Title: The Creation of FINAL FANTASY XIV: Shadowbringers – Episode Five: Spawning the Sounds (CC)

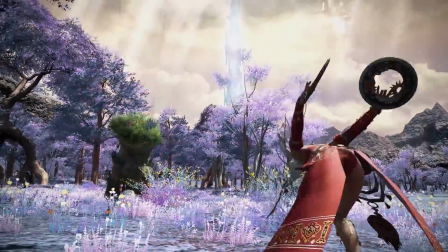483s
踊り子に関して言うとやっぱり華やかできらびやかなエフェクトであったり
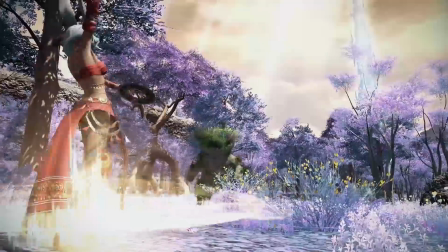490s
動きっていうのが最初に上がってきて それに対して音をつけることになったんですけど
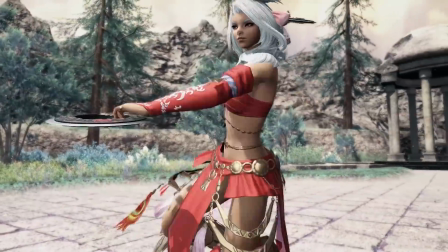496s
やっぱりジョブのコンセプトのアートっていうんですかね
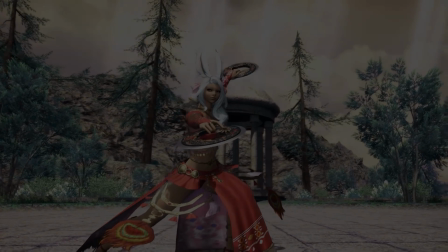501s
赤い服を着てチャクラも持って
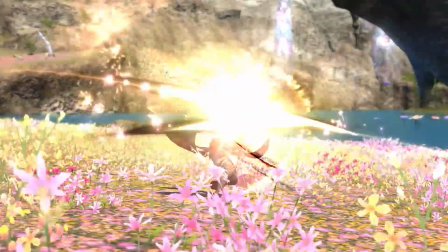506s
待っている姿っていうのを見ながら音を作るにあたって
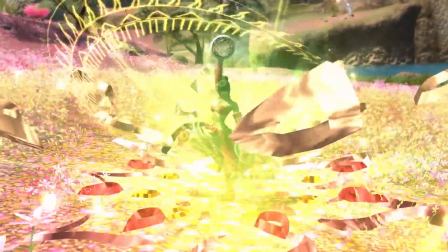511s
すごい楽器的な要素というかを今回はそれに合わせて曲を流すみたいな風にはすごくジョブのアクションって短い時間で再生何度もされるものなので行かないんですけれども
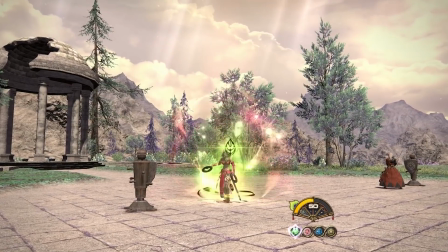527s
そこに少し楽器的な要素を入れようということで音の中に様々な主に打楽器なんですけれどもの音を編集して入れて
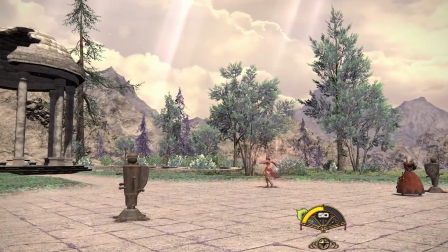540s
それをステップごとに少し変えてみたり 技ごとに変えてみたりといった形でガンブレーカーについて 特に制作に制約みたいなものはなかったですねやっぱりハードで 開発のハードの違いなどもあって昔の音をそのまま持ってきて うまく機能するかといったらそんなことはないので
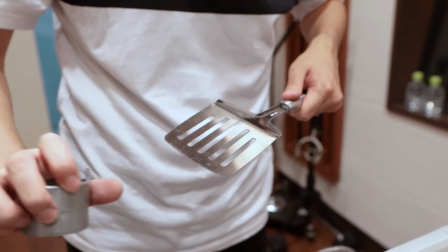565s
14の世界に合ったガンブレーカーの音を作る必要がありましたガンブレーカーというのはタンク色においては4つ目のタンクになるんですかねそれぞれの音の特徴というのが
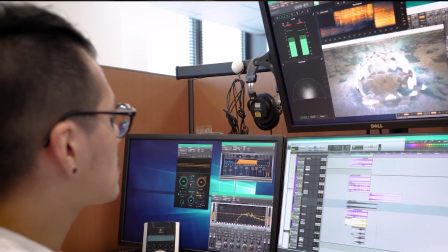582s
それまで登場した戦士、ナイトー、暗黒騎士というのが持っていたので
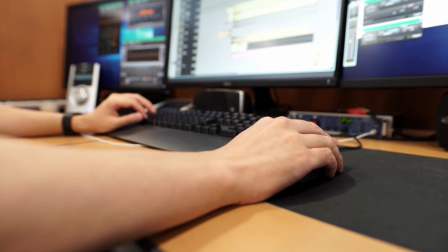588s
そことやはり重複しない、被らない音のデザインにしたいなというのは
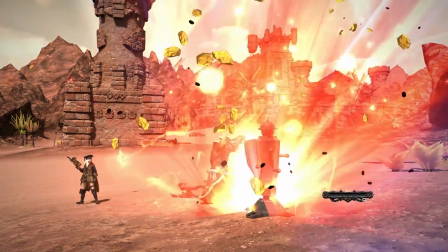593s
当初からありましてその中でやっぱり例えば戦士だったら重さに重心が置かれていて
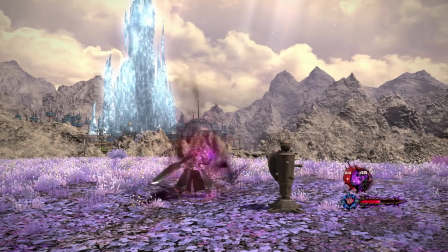601s
暗黒騎士だったらちょっと怪しい感じのような特徴のあるサウンドデザインがされているのでガンブレーカーについてはその中でも細身の剣を扱っている細身といったらちょっと語弊があるかもなんですけど
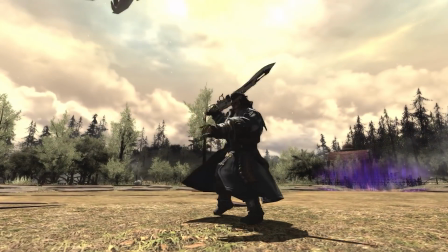615s
メカニカルでちょっと小ぶりな剣を使っているというのも加味して
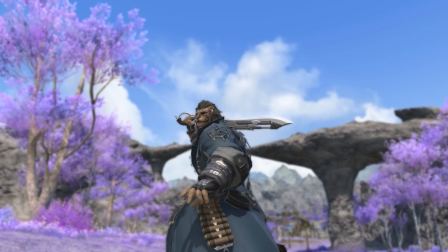622s
スピード感のある軽快な感じの音をその上でやはり銃という機構が仕込まれた武器なので爆発音の迫力であったりとかもそれに合わせる必要があったということで
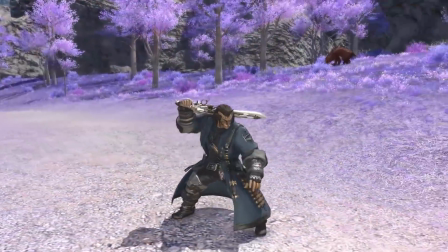639s
斬撃の速さ鋭さと爆発の重さというのを重視して製作に当たりました
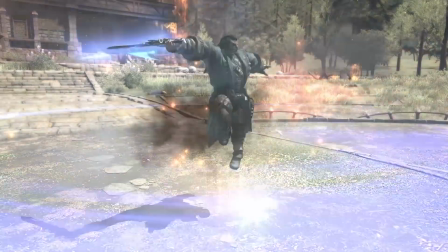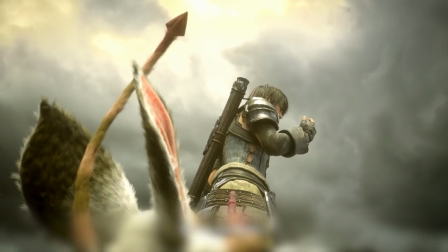653s
ムービーの効果音を担当している効果音スタッフがいるんですけど
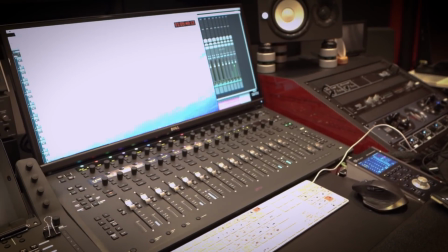661s
実はオープニングムービー、14のオープニングムービーの効果音は
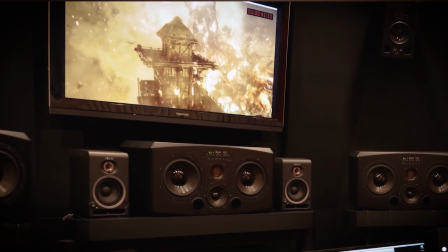668s
もう実は1.0、もう一番最初の14ですねの頃からハリウッドにあるとあるポストプロダクションに頼んでるんですねそこの人がずっと5.0今回シャドーブリンガーズもやってくれてるんですけど
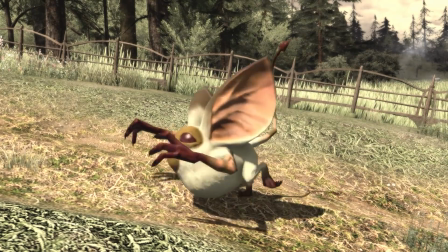686s
一応彼らにグレムリーなんとなく音つけてよって発注したんですけど分かんねえよとこれはちょっと同士が分かんねえな
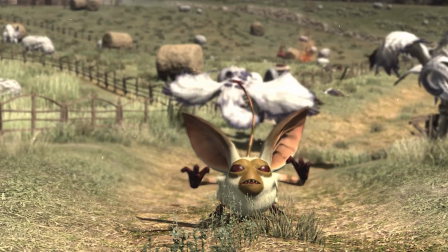696s
後輩が困っちゃいましてどうしようと一応相談しに来たんですねボイスなんとか世界共通言語じゃないですけど
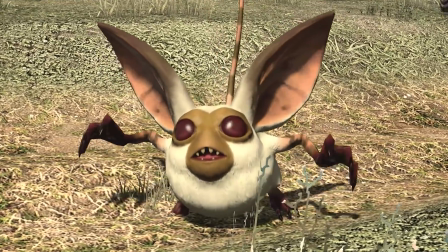710s
ボイスオーバーでボイス収録した方がいいんじゃないかっていうふうに相談してきたんですけど
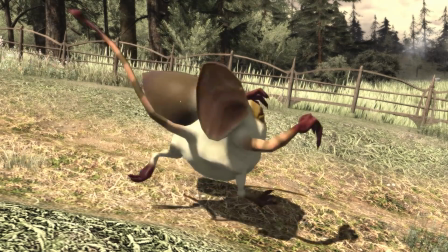718s
だからなんとかできないかなって後半に頼んだところ彼もかなり悩んだようで
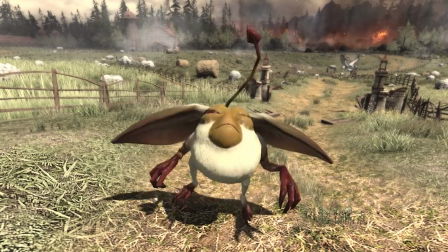726s
いろんなことをやったみたいなんですけどうまくハマらない